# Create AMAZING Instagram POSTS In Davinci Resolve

What is up? I'm Marcel and welcome back to The Modern Filmmaker. So in this video, we're talking about Instagram.
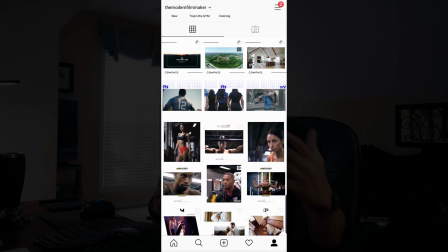0:05 Now you can use DaVinci Resolve to give your Instagram its own unique, customized look to draw in more followers, fans, and clients. So whether you love Instagram or hate Instagram, one thing's pretty undisputed, and that's the fact that a ton of people are on Instagram. And if you think about TV, commercials work so well because people are already sitting there, they're already tuned in, they're already waiting for content. So if you can just slide your ad in there, then a ton of people will see it. And social media can be used the same way for content creators. It's somewhere people are already checking in on multiple times a day on their phone. They're already looking and waiting for new content. So if you can kind of work the system and get your stuff in front of them, then a ton of people will see your content and be able to give you a response, or you can connect with other creators, whatever it may be. One thing that's always been important to me is the presentation of my Instagram.
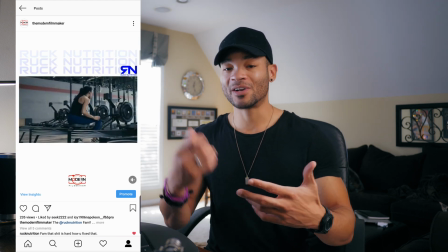0:57 I want people to kind of come to my feed, and before they even enter any post, I want them to kind of see my visual style.
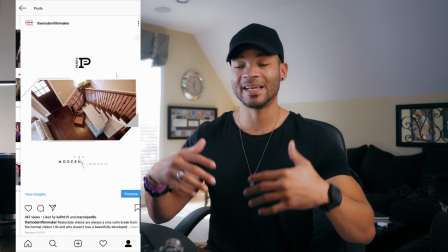1:03 I want them to see like a clean aesthetic, almost like an art gallery.
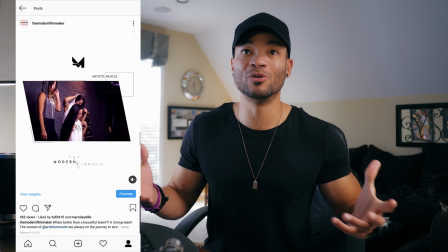1:07 Like they're walking out of the social media platform and kind of in my room where I have the walls painted a certain way and posters up,
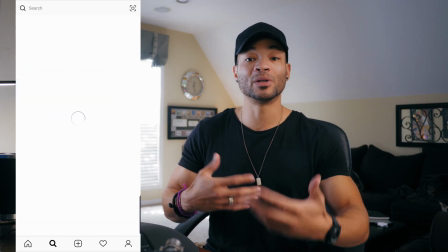1:14 and they can kind of feel my aesthetic and my creative abilities before they even look at any of my videos or pictures.
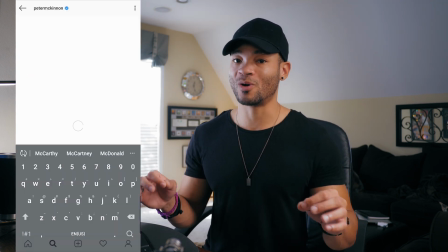1:20 And you'll see a lot of content creators do this in a lot of really dope ways. A lot of people just choose like a color palette,
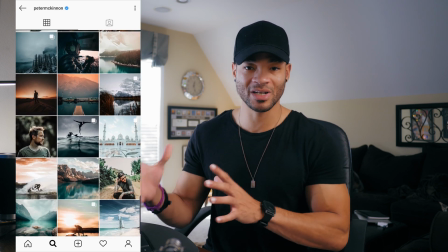1:26 and so you'll see throughout their whole gallery there's kind of a certain color scheme going on that makes everything very unified and look very clean.
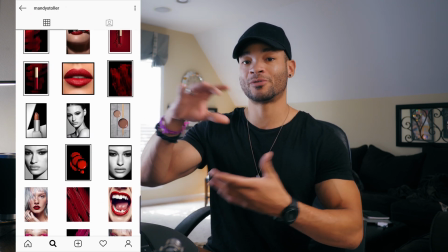1:33 Some content creators will do this kind of framing thing that I do, where I put all my posts within a frame that's white, so it kind of plays off the white background that Instagram already has,
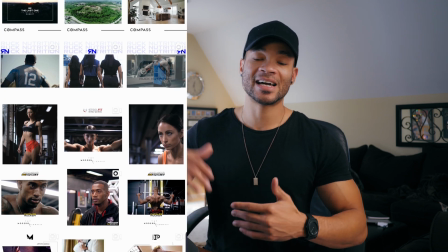1:42 giving this very unified kind of sleek look throughout my entire gallery. So let's go ahead and hop into DaVinci Resolve 16, and I'll show you some really cool and simple ways that you can create your own look for your Instagram.
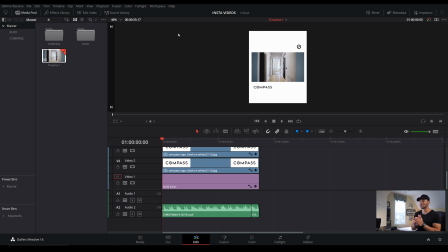1:52 So I've already got a project open called Insta Videos, and typically if I'm in a certain project making a video, you know, I'll export that for the client, and then I'll take that video and I'll import it into this project where I already have the resolution set for Instagram and some of the design elements that I'll use to make these frames.
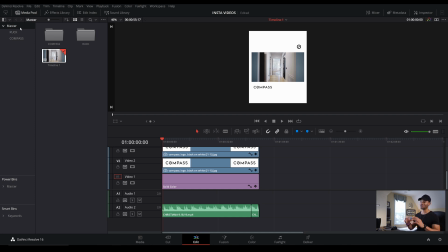2:07 So when it comes to resolutions on Instagram, there's only a few things to remember, and that's that you have your wide post, you have your square post, and then you have your portrait tall post,
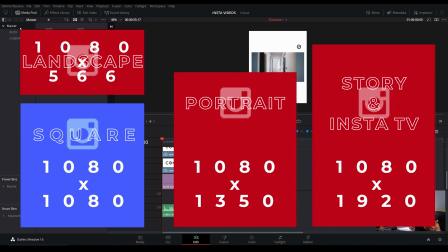2:16 and then you even have your kind of extra tall story portraits or Instagram TV portrait resolution.
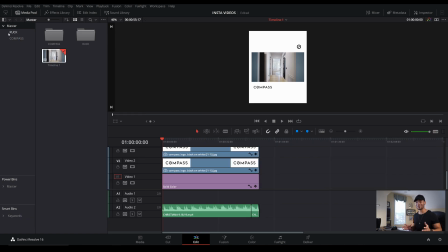2:22 Some pretty random resolutions, but I guess that's what works best with Instagram's algorithm and, you know, how it streams videos depending on what connection that we're working with. So from there, I'll come into the file and the project settings.
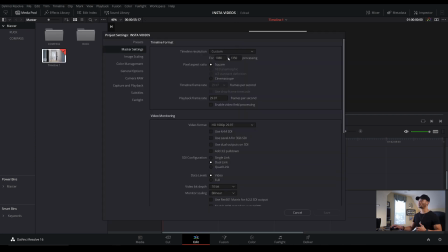2:35 Now you can see that I already have mine set up for this tall 1080 by 1350. And I typically always choose the 1080 wide by 1350 high post, unless I need to send somebody something for their Instagram stories or Instagram TV, I always do the regular tall portrait post.
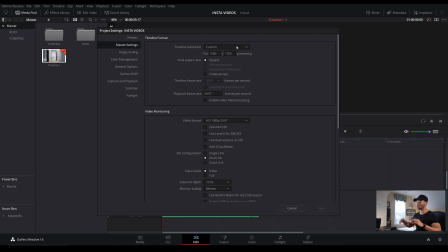2:51 Now the reason I choose that instead of a square post or a landscape is because it takes up more of their screen.
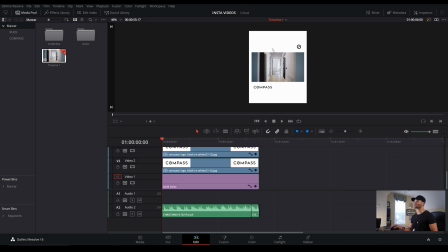2:58 If I cancel out of this and you guys see here, if somebody scrolls past this, this is gonna take up the majority of their screen. It's almost like a little pro tip, a little hack here. So when you're scrolling through Instagram,
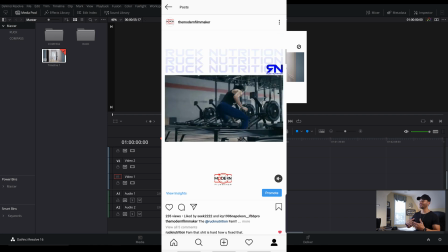3:09 a taller post is gonna take up more of your screen. Therefore, they'll be less distracted by the post that came before it or the post that comes after it.
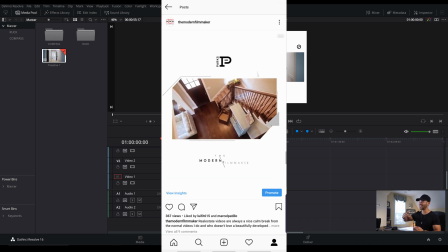3:17 And they'll kind of be stuck with your post for the whole kind of stroke of the screen to deal with whether they wanna watch it or just scroll past it.
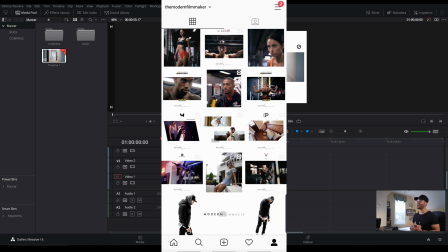3:24 It's kind of a little selfish little trick there that you can kind of throw in. And not only does that work really well, but if you have all this real estate, you might as well use it.
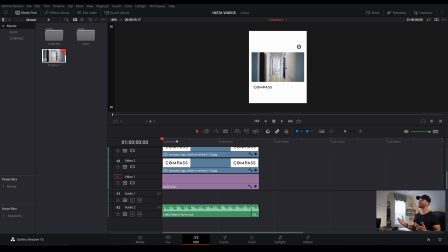3:31 I mean, we're content creators. So take that extra real estate and kind of show people how creative you can be.
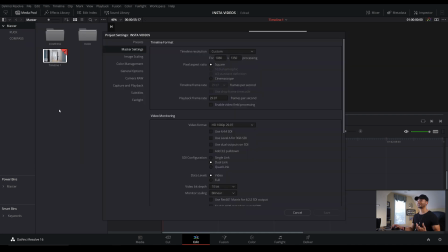3:36 So first, let's jump back over here into the project settings so we can go over this resolution and frame rate. I've got mine set to 1080 wide by 1350 tall. And then for playback frame rate, I've just got it set to 29.97 because I do not believe that Instagram plays back 24 frames a second or 50 frames a second.
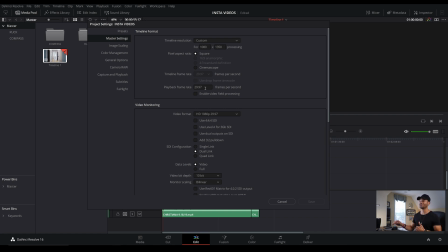3:53 You can upload those frame rates, but they will just reconvert the file to a 29.9 or 30 frames a second, to my knowledge. And then from there, you can either choose to save this as a preset.
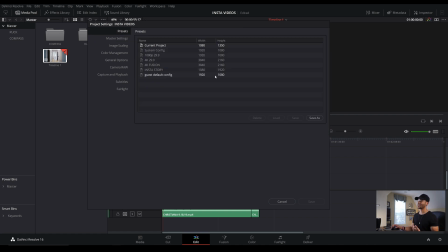4:03 You can see that I have an Insta Stories preset already saved with the 1080 by 1920 because one of my clients loves to have their videos put up in the YouTube TV resolution or the Instagram TV resolution because they're kind of long videos.
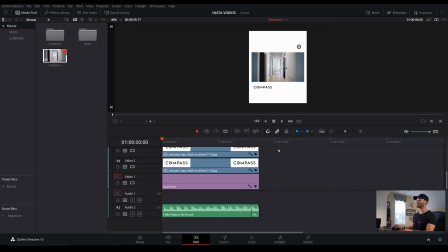4:18 But once I have that set, I'll just press cancel and go back, and then we can drag in some media.
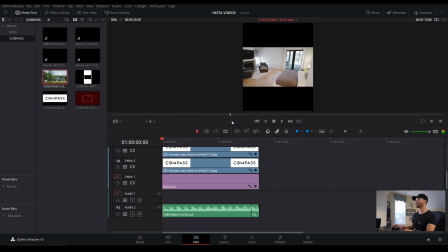4:24 And so I'm going to go to Compass here, and let's go to this house, and I will choose, let's say, this beautiful bathroom piece here. Hit I, and then we can move forward and hit O,
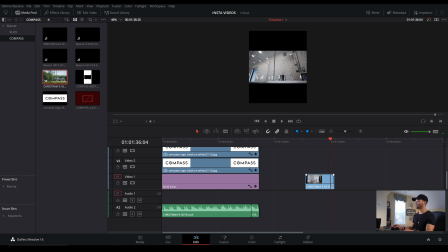4:38 and I'll just drag in just the video portion of this, and I'll scoot this up a little ways, and then we'll need a background.
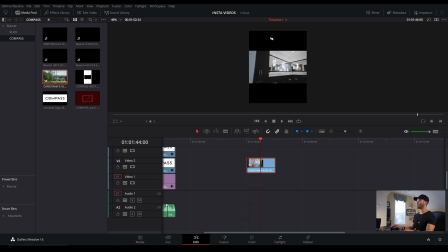4:45 You can see that it's already got our resolution kind of customized here and ready for our background to come in. So I'll go over here to effects library and then generator, solid color, and just drag this in
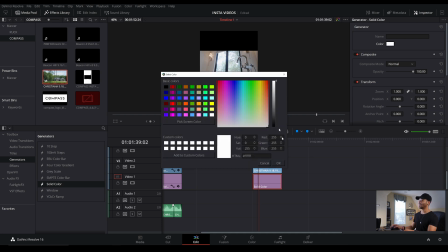4:59 widen this out, and then in the inspector, I can choose white. Now, like I said earlier, I always choose white because Instagram's default layout is white.
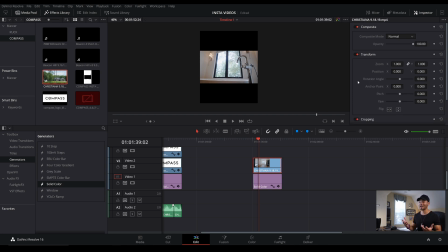5:08 So by giving your images or videos a white background, then you won't get, when people look at your gallery, you won't get those white lines that separate each image, making it look a lot more like it was one kind of planned and thought out creation.
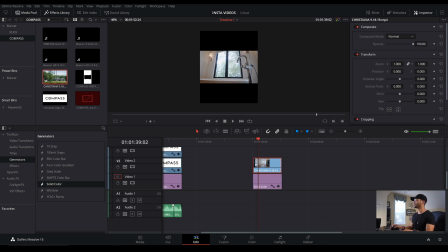5:21 So here with this set to white, I will change this resolution and kind of zoom this out a little bit that way,
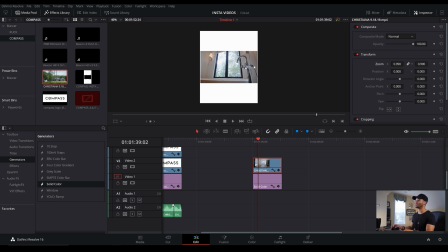5:28 because if it's all the way out here, then we're still going to get these white lines and it's kind of going to look like typical Instagram. But just by shrinking this a little bit and giving yourself a little bit more width on the outside, if you can imagine, if you have one post just like this right next to it,
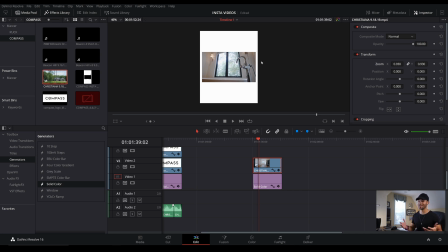5:42 then you're going to have more of a gap, kind of giving it the illusion that you're doing something different than everybody else is doing on Instagram. Even with just a slightly thicker gap, people will notice that because they're so used to seeing those thin little gaps in between each post. So with this setup here, I'll drag in the logo and just drag this right on top here,
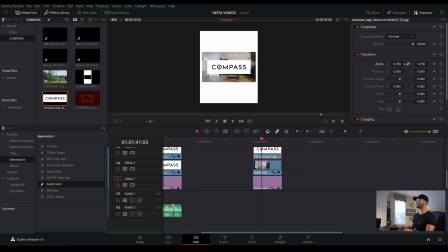6:01 and I'll stretch this out and we'll shrink this down to go right where we had it before, which was down here. I'll go to the position and just scoot this right in right here. And then what I did, if you look back here, I've also got their little compass, little logo right here up top.
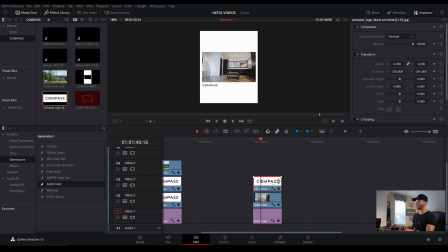6:19 And that can be done really easily. I'm going to slide this down and I will hold Alt and copy this logo. And then I'm going to scoot it up to the top. And then I will scoot it over to the right.
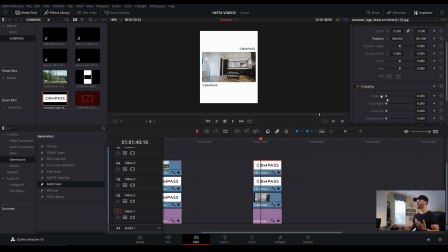6:37 And from here I can go to the crop. And the crop is like a really quick way to like make a mask. Now, of course, you can only make a square mask because you can't diagonal any of these cropping options, but you can soften it, which could be kind of helpful depending on your situation. But from here, I'm just gonna hit the crop left and I'll scoot this over until the C's gone,
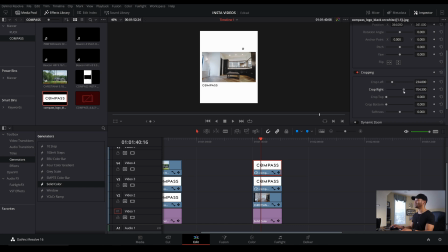6:55 and then crop right, I'll scoot this over until the rest of compass is gone. And then I can come up here to the zoom and I can make it a little bigger. And here we've got kind of the bottom hanging over. So I'm going to crop the bottom a little bit too, and that way I can make this a little bigger
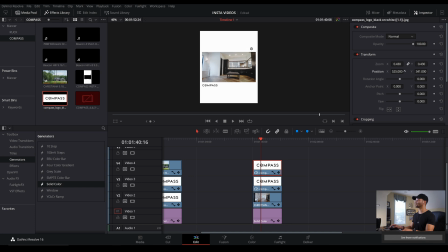7:13 and then move this over to the right. Boom. And of course you could jump into Fusion and mask that if you were working with a logo or something that was a little more complicated than this. This is kind of a really simple situation.
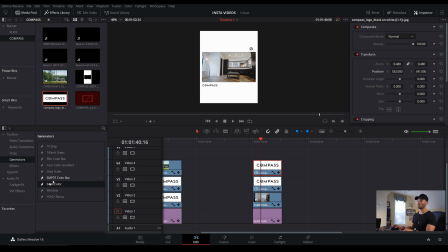7:29 But that is how I did that. And then to make some design elements, one thing I would do is just drag in another solid, throw this on top,
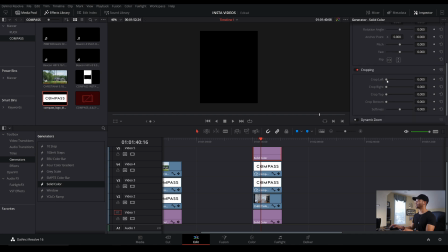7:38 and I can keep that as black, and then I'll crop this to make a line at the top and the bottom.
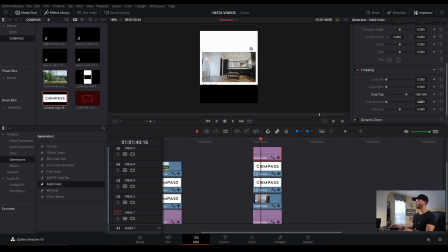7:45 So I'll crop about there, maybe scoot back a little bit, and then I'll crop the bottom about here, and then I'll scoot this over here. Boom.
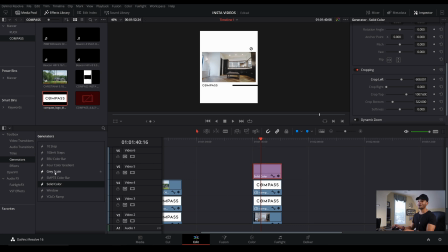7:59 And then what I can do is either copy that, or I can just make a whole new one if you guys want to see that process again.